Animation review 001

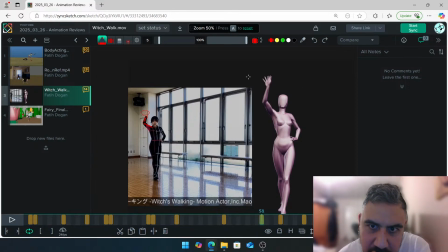[53:41]
It's kind of going to the background. I know you have that a bit, but I think we can do a bit more, you know, like just rotate that hand backwards so there's a bit of like foreshortening happening, like into the background.
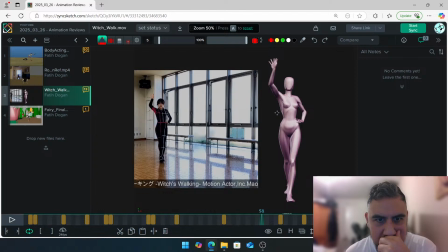[53:56]
Let's see. That's cool. See how this leg is starting to go in front of this one? Don't be afraid to do this.
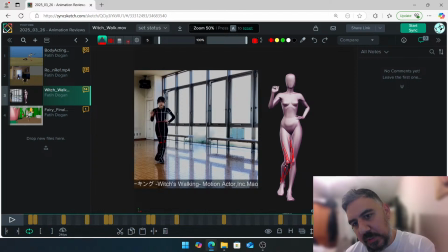[54:12]
Like, start putting that leg a bit more forward, like, you know, ever so slightly. Not too much. I've gone a bit too much there, but don't be afraid of doing that. And don't forget, whichever leg is going forward, the hips are going to be rotating that way.
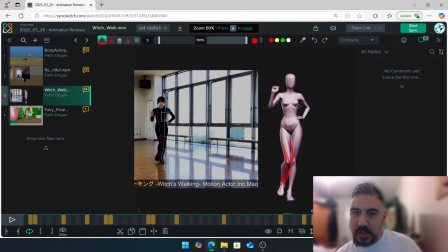[54:25]
Your kind of, this is central. I can't draw a straight line. That's quite central, but the hips are looking that way. So this means the hips need to start rotating screen right, because this leg is coming forward. That side of the body will always start rotating. When this leg is forward, this hip will rotate that way.
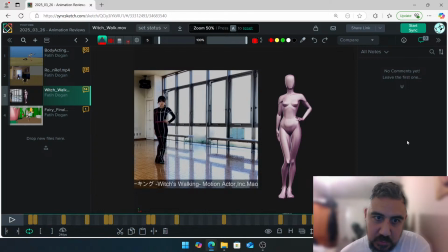[54:45]
Cool. And final sketch, or like drawing, don't be afraid to lose this hand in the background. And I'll do I'll do a detailed drawing for you for this.
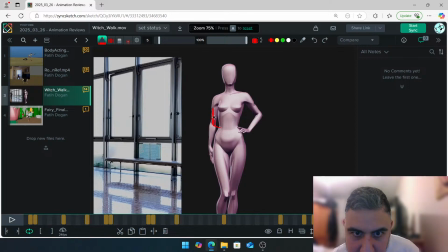And just, you're barely seeing enough of that there. You know?
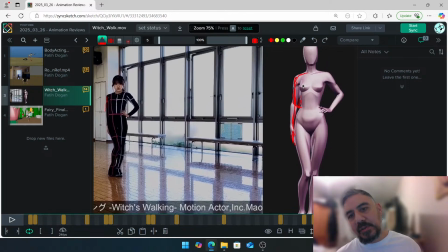[55:07]
It's fine to, like, you don't have to keep the hand out because this feels like it feels forced a little bit there. Like, it feels angled, whereas this feels really loose. And if I was to even go ahead and look at her, she's doing this. It's like her body's doing this.
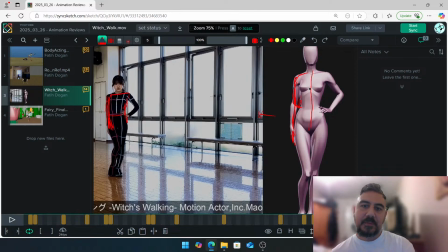[55:27]
You know? We are quite upright. So I think you can definitely push these guys. So get the hips to do this. Get the chest to do that. And immediately you've got this. Cool? Make sense?
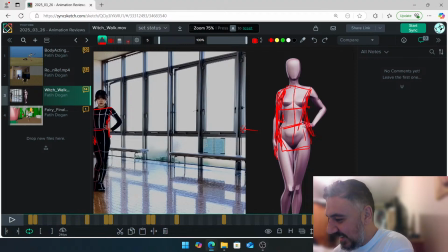[55:46]
I hope so. Cool. All right. Thanks, Jack. That was a nice and different kind of shot to look at. So it's really nice to see that. No, you're welcome. I'm trying to make the silhouette better. I'll touch the chest with shoulders, motioning.
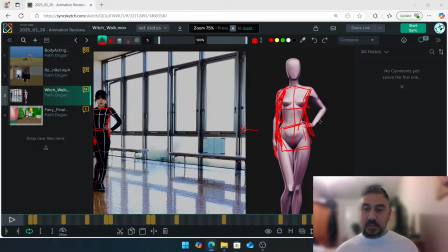[56:04]
Thanks, Walter. Always appreciate feedback. No, you're welcome. Definitely. Like, look, it's looking good. I think you just need to work on the kind of notes I gave you.
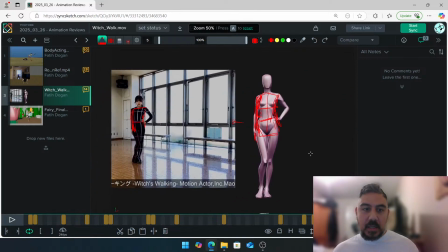[56:12]
Keep pushing, and don't be afraid to push. And one last thing is, for a walk cycle, I would need to see, like, you got key on frame 43, and then you have something on 55. That's a good 12 frames of no keys. This is like, it's a cat walk.
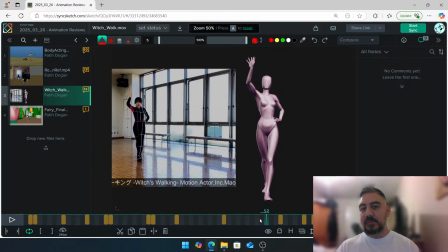[56:27]
It's not like a standard walk that she's doing, but still, you would need something on like 2 frames, every 2-3 frames, something like this, you know? So, yeah. So more frames, more keys, but obviously you're working with the key poses right now, so, yep.
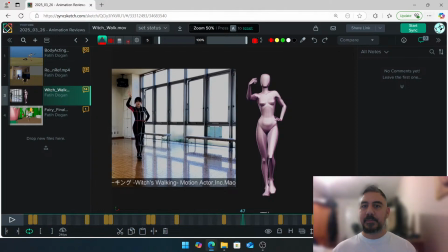[56:43]
Keep going, man. Looking awesome. Last but not least, we have Peyton.
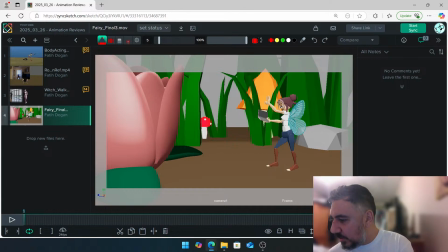[56:49]
Hey Peyton, can you give a little message in the chat so I know you're here? Because we don't want you to miss your feedback. I hope you're here.
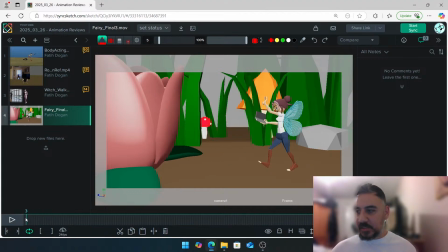[57:05]
Cool. Alright, I'm going to get started. So hopefully you're there and you're not missing the feedback.
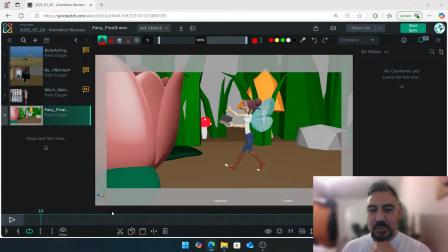[57:13]
There might be a bit of a lag from what I'm seeing and what you guys are seeing, so yeah. Peyton. Yep, cool. Alright. So let's get started. Let's see Peyton's shot.
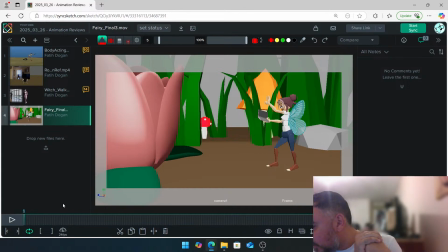[57:24]
Let's start. See what Jack is saying. Yeah, I'll start adding more in between. Yep, no, you're welcome. Keep going. Alright, so let's take a look at Peyton's shot and then we're good to go.
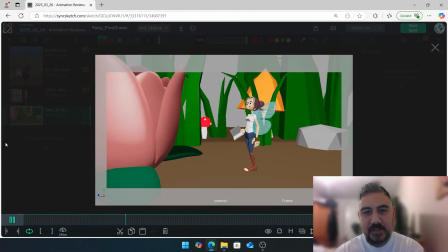[57:41]
Ah, fairy. Fun shot.
How dare this flower stop me from my path?